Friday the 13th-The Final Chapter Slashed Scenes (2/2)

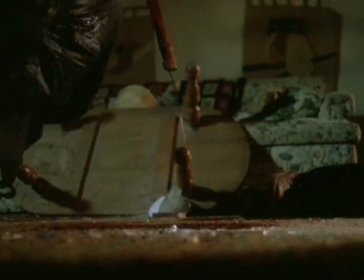4:09 But also, we need to keep much of this in the dark so that you can't see the details of the
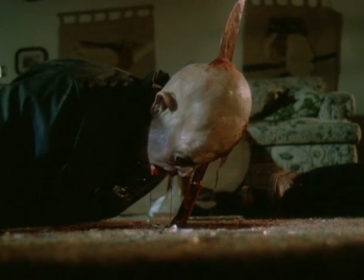4:17 way the effect is done. And there always is way more blood than we could possibly use, but there are a few of you out there that think otherwise.
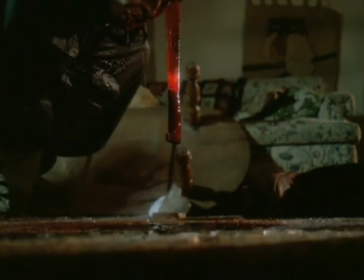4:29 Oh, that's lovely, isn't it? Pulling the thing out and putting it back in.
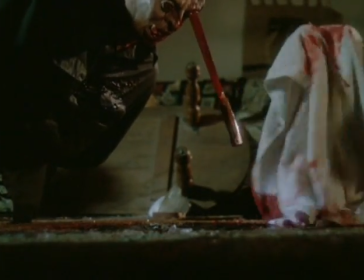4:32 No, as we've discussed earlier, the puppet is really manipulated by lots of people.
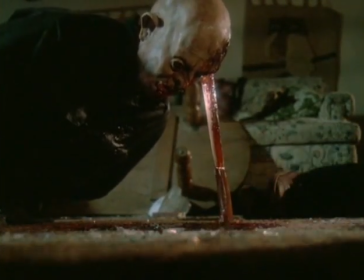4:38 Make it bleed, manipulate the tongue, facial movement.
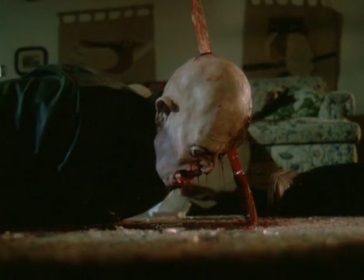4:48 It does all kinds of things. So, had we used just a tiny piece of that, there you are.
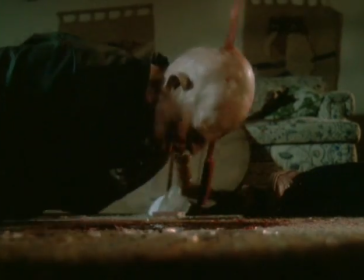4:55 And this gets even more hideous because it really separates from the yeah, it's the skull totally separates.
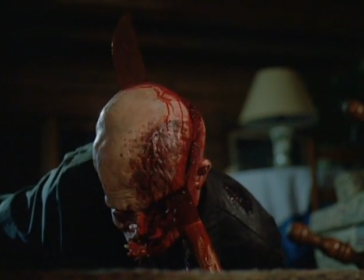5:03 We could have cut a version that would have been believable. Of course, when you see it in the long form like this, it's not believable.
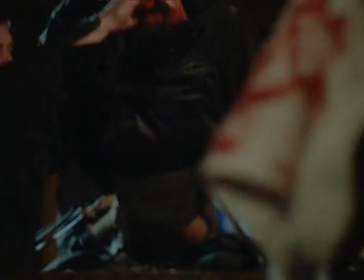5:09 But we could have cut a version using just a few frames of that would have been believable, but way too hideous for most audience.